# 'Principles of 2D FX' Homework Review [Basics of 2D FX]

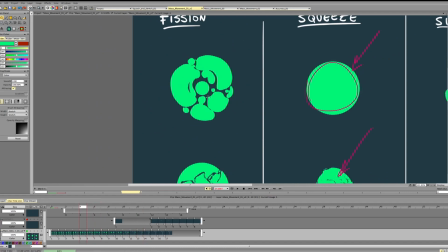So for this animation, it looks pretty nice.
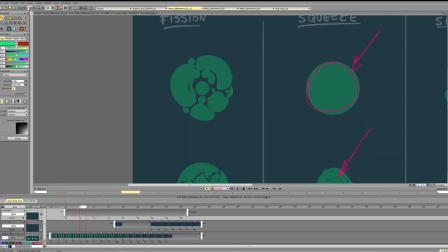Again, for the motion we can track some of the stuff and see how it goes. Right now, God. So you see it goes 1, it goes 2, it goes 3, then gets on, it goes 4 and 5.
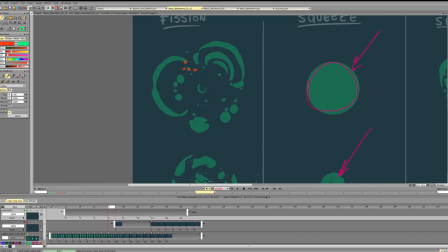So we are kind of interrupting the motion. So you see it goes essentially 1, 2, 3, then 4, then 5, then 6. So we get this kind of motion.
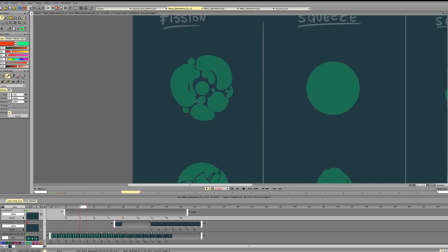Again, 1, 2, 3, 4, 5, 6.
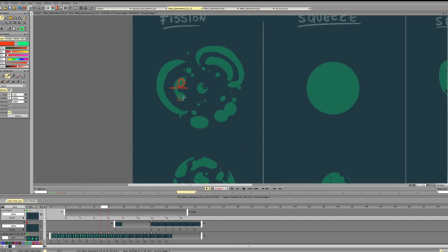Again, you're breaking it right in the middle, and we get very similar particles over here and over here. And this thing is overall broken in the center.
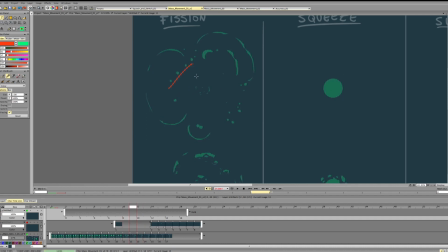And at the end, all the particles here kind of fall into the same category. So what would be nice here is to have a delay. So for example, we can dissipate circles into particles first.
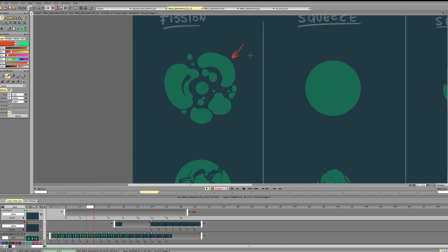So for example, these turn into particles first, and then we get the bubbles turning smaller. Or we can do the other way around. So right now they disappear at the same time, sort of. And that's why it's a bit more repetitive.
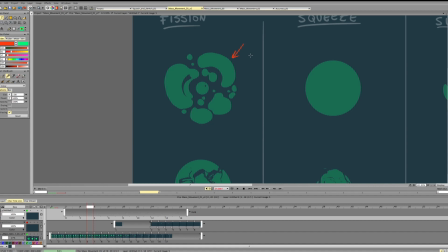And we can break up this repetition by having them break up into different times with different timing. The second thing is working on the design. So you can see that we get two general masses kind of very similar in terms of the size,
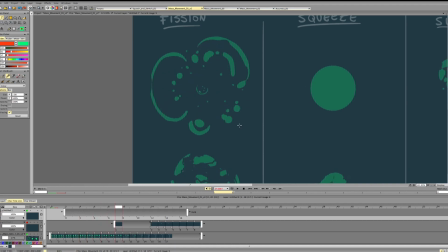and then we break it into, again, repetitive or repeating particles. So it's just working on design in general.
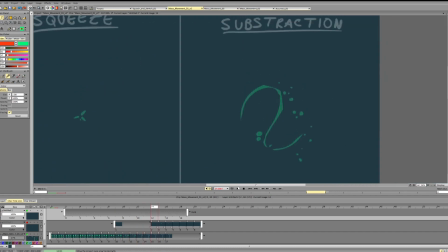Next up, this one. For this one, it works pretty nice. One thing again is emphasizing and working on the particles, and on these frames working on the oval shape.
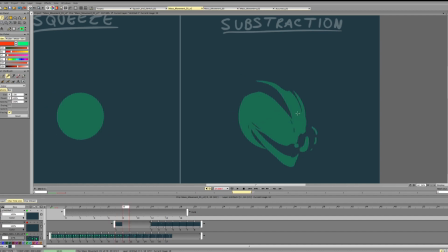I like the silhouette here, but here I guess we can make the silhouette a bit more interesting. So let's see, can we design it better? Because essentially, when you're working with effects animation, if you work with the more advanced stuff,
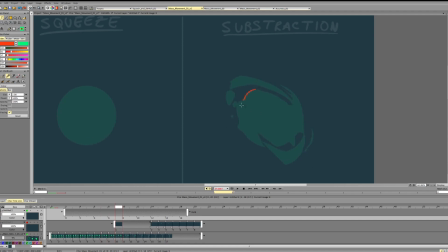you should think about the design of your elements. How do they look from the outside? How does the silhouette look? Is it interesting? Does it look dynamic? Well, let's see.
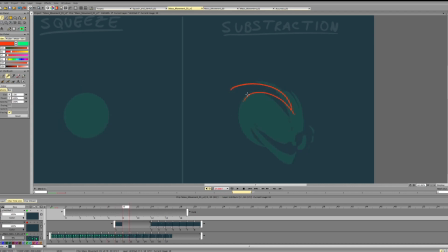I guess we can emphasize this design here. So this bubbles doesn't emphasize direction, so it appears here. Again, bigger area, smaller area, bigger area, nothing here.
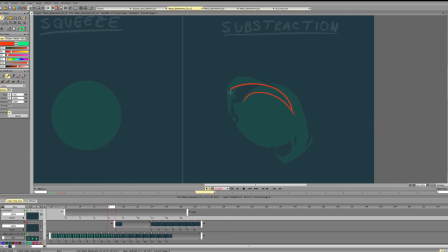So we can just remove the bubble and emphasize this sharp edge instead.
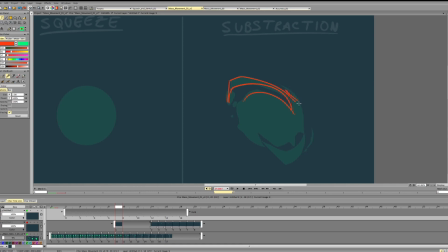Again, adding smaller bits for variety, that's good, always good. Then emphasizing this arch, connecting it. And we can do that, yeah, why not?
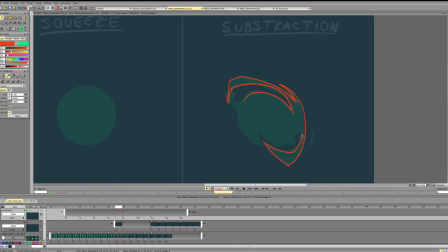Let's emphasize this arch and make a nice difference in terms of width.
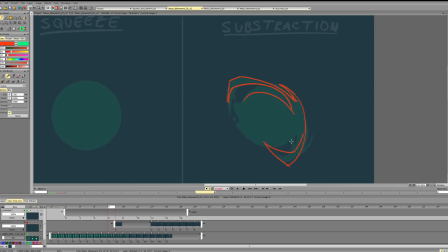And then, if we added this bit here on the previous frame, we'll keep some connection, but kind of more thin on this frame.
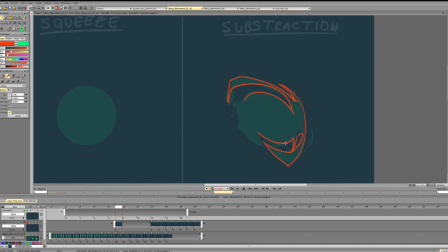Okay. Now to emphasize this arch, but on the inside, we can do something like that. And to emphasize direction here, we can use a line with a slightly different angle here.
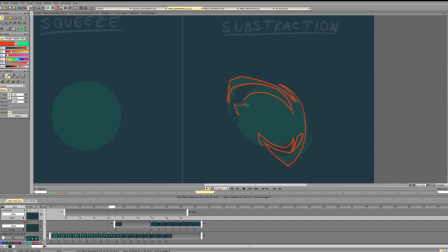And since we were having this on the previous frame, I'll keep it but smaller on this frame. Now, if you want to add particles to kind of amplify and add
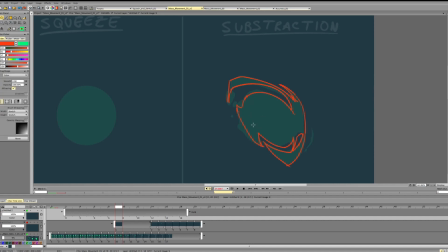a bit of seasoning to this design, then we should think how these particles fit into the overall motion. So the overall motion was the curve, the arch going like this.
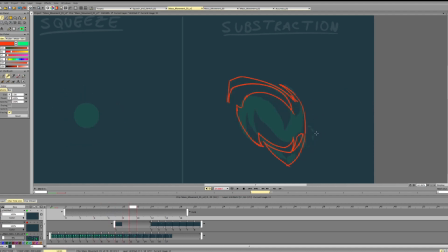So if we add these bits going in the opposite direction, they won't emphasize the animation. They will interfere a bit with the direction. So I'll add the bit, but it will be moving forward. Then I'll add a bit here,
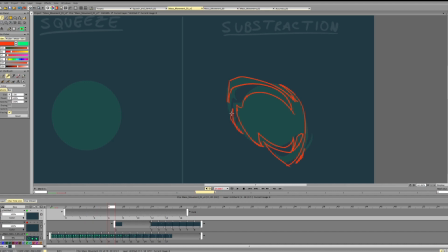following this, emphasizing our rotation instead of breaking it up. And then we'll have pretty nice animation. And we can add some edge here to make it more interesting.
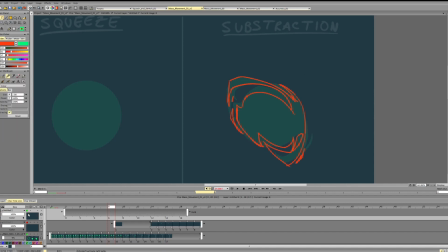So let's compare designs. So it was like this, and now it's like this. You see that we get a more clear indication of the direction, get a more clear indication of the form.
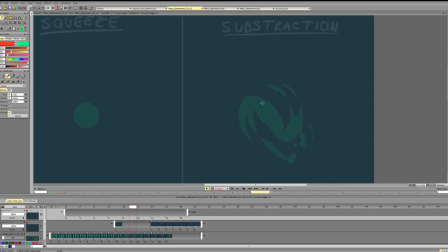That's why it's important to work on the design of your frames. So you can do the same thing here. So it was going inside. We want to emphasize the difference, so we don't want to repeat this stuff.
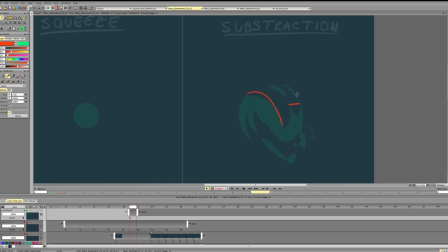We don't want it to be parallel. Add an overarching curve, the biggest curve here, so we're gonna emphasize that instead. We're emphasizing this curve and this curve, so it's going here,
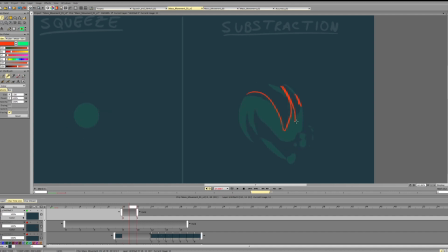the particle is going in this direction, so let's emphasize the general direction. Since it's going like this on the next frame, let's emphasize the rotation in this direction. So it can go like this.
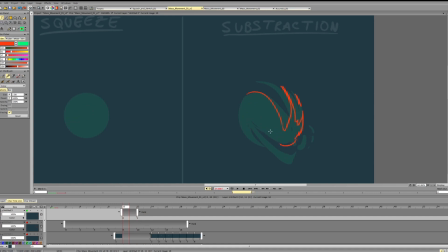Emphasizing the form here. Emphasizing that.
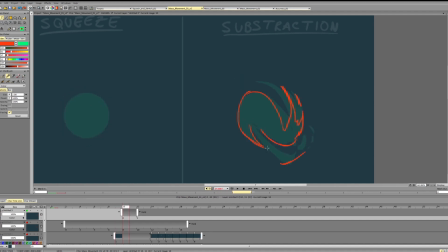Had a nice edge here, so we'll use that edge and move it further with the direction of the rotation.
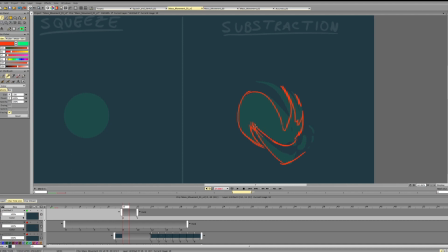So we had sharp particles, so we'll round it up, but just a bit. We don't want to round it up all the way to keep this nice fast shape language.